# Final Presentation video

That, My research question started with how would I create an interesting 3D animated fight scene? I started out thinking of how fight scenes work and what I thought worked well. There's a two-part series made by, I'm probably butchering the pronunciation, Seno, called Putis Engage, which sounds stupid, but genuinely does have good fighting animation. The camera work is amazing. The exaggeration is amazing. It really focuses on the principles. It's a beautiful animation that really inspired this project. However, I immediately saw that and thought, I'm not able to do that. I need to go to basics. I need to sit down and think, where do I start? Do I just click? on the arrows.
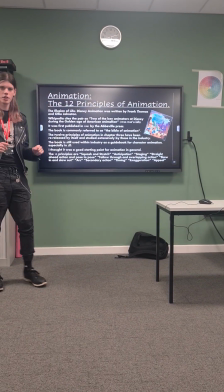[0:53]
Oh, arrows. I started out with the 12 Principles of Animation, a book that was made by Frank Thomas and Ollie Johnston.
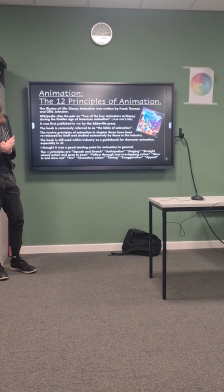[1:01]
It was published in 1981 and is still used as a source for character animation to this day.
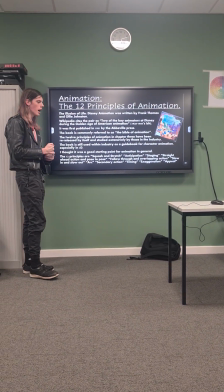[1:09]
It's commonly referred to as the Bible of animation.
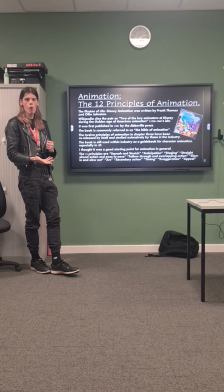[1:14]
It talks a lot about the how of early Disney animation rather than the what,
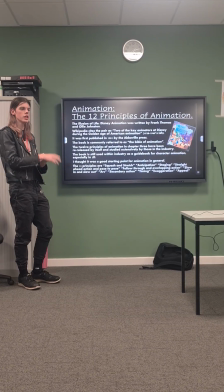[1:20]
and it ended up breaking it down into 12 principles of animation that's been reinterpreted, re-released, and redone by more people than I could count.
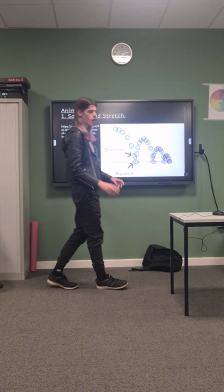[1:31]
The first of these principles was squash and stretch.
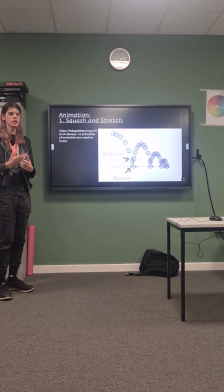[1:36]
Squash and stretch is fairly simple. It's one of the ways that you convince the audience that there is weight behind something,
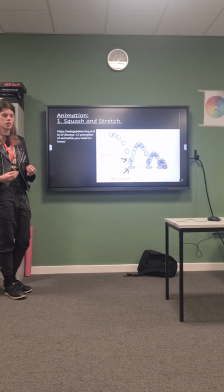[1:44]
which is one of the most important aspects of 3D animation that I don't think they talked about in the book.
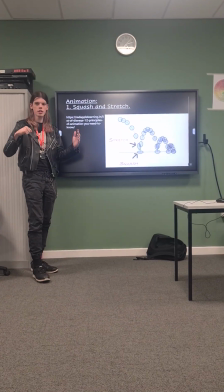[1:50]
The aspect of squash is basically when you push into something, it swells out.
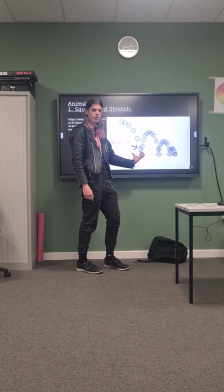[1:56]
It gets wide, so it makes you feel that it's got and hit the ground hard.
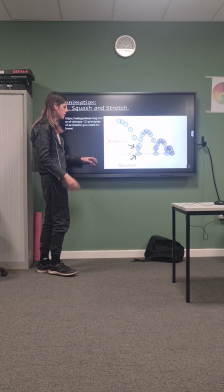[2:00]
The aspect of stretch is that it does the polar opposite.
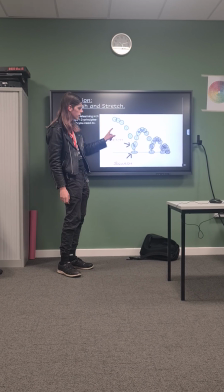[2:03]
It makes it thin and long to make it more aerodynamic and look like it's going fast.
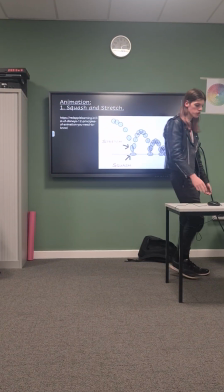[2:10]
It's a fairly simple concept, but it's the first one. The second was anticipation.
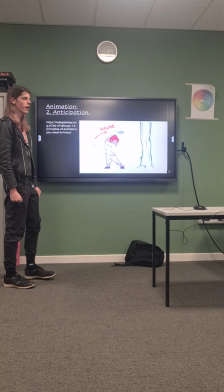[2:20]
Anticipation is the wind-up before an action. If, say, you're in a fight and you just do that, it doesn't really look like much.
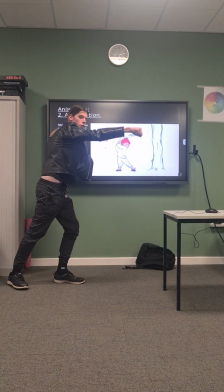[2:28]
If you rear back the punch and throw it forward, it all of a sudden looks like it's got a lot more weight.
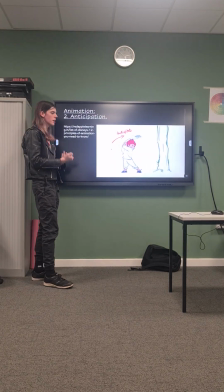[2:34]
It all of a sudden looks like it's got a lot more impact, which is what's important when it comes to animation.
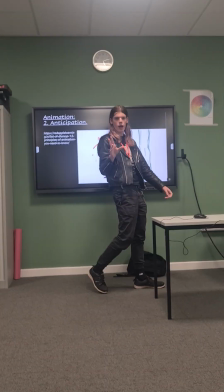[2:40]
You can also, however, do the opposite,
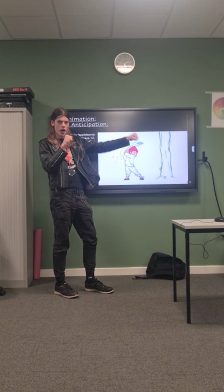[2:43]
completely lack anticipation in a quick jab to make an attack feel light and not have any weight.
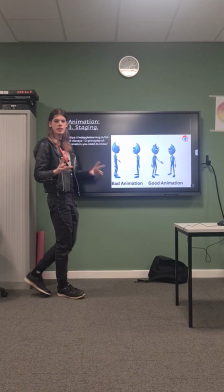[2:50]
Small side note. Then there's staging. Staging is fairly simple.
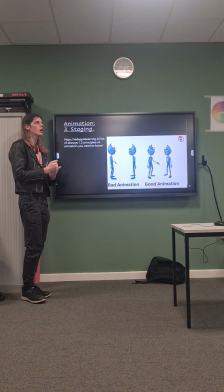[2:57]
It's like composition on a picture or making a pretty photograph.
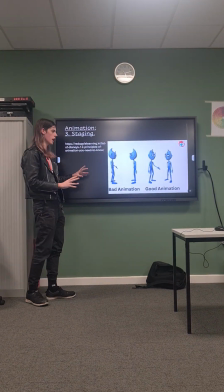[3:05]
You've got to make sure that the thing you want to capture is not only in the center of the frame,
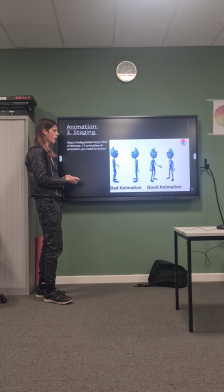[3:12]
but the thing you want to capture is at an appealing angle.
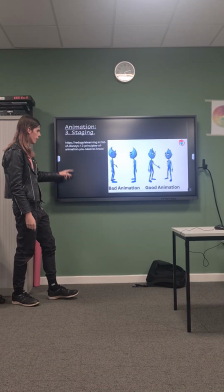[3:16]
I've stolen this example here from this link here, but you can see with this example,
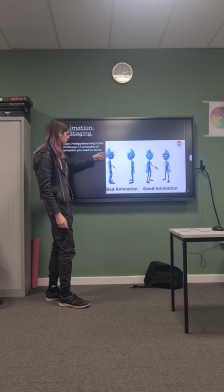[3:22]
you can't really see what that arm is doing, you can't really see the expression, it's side on, he looks like a side character.
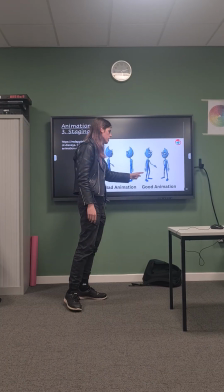[3:28]
Here, you can see a lot more of the emotion, and here, you can see a lot more of the pose, it looks a lot more dynamic.
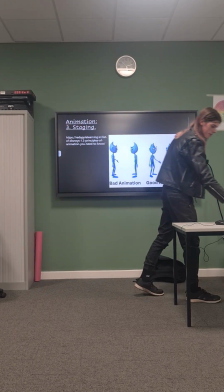[3:35]
That's the difference with staging. There are 12 of these, so I hope you're ready for me to yap for a bit.
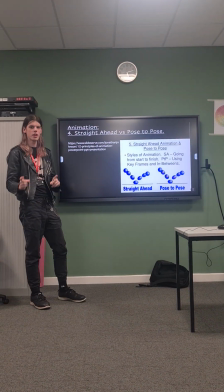[3:42]
Straight ahead versus pose to pose are two different ways to do animation.
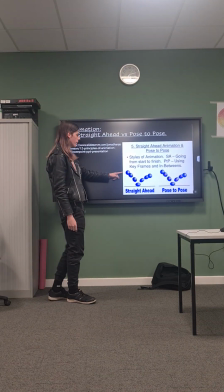[3:48]
They're fairly self-explanatory. Straight ahead animation, you just draw one frame after the other.
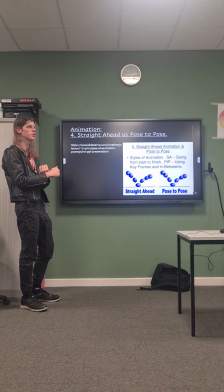[3:55]
You go in a line. It's useful if you want to do something fluid or if you want to do something entirely random.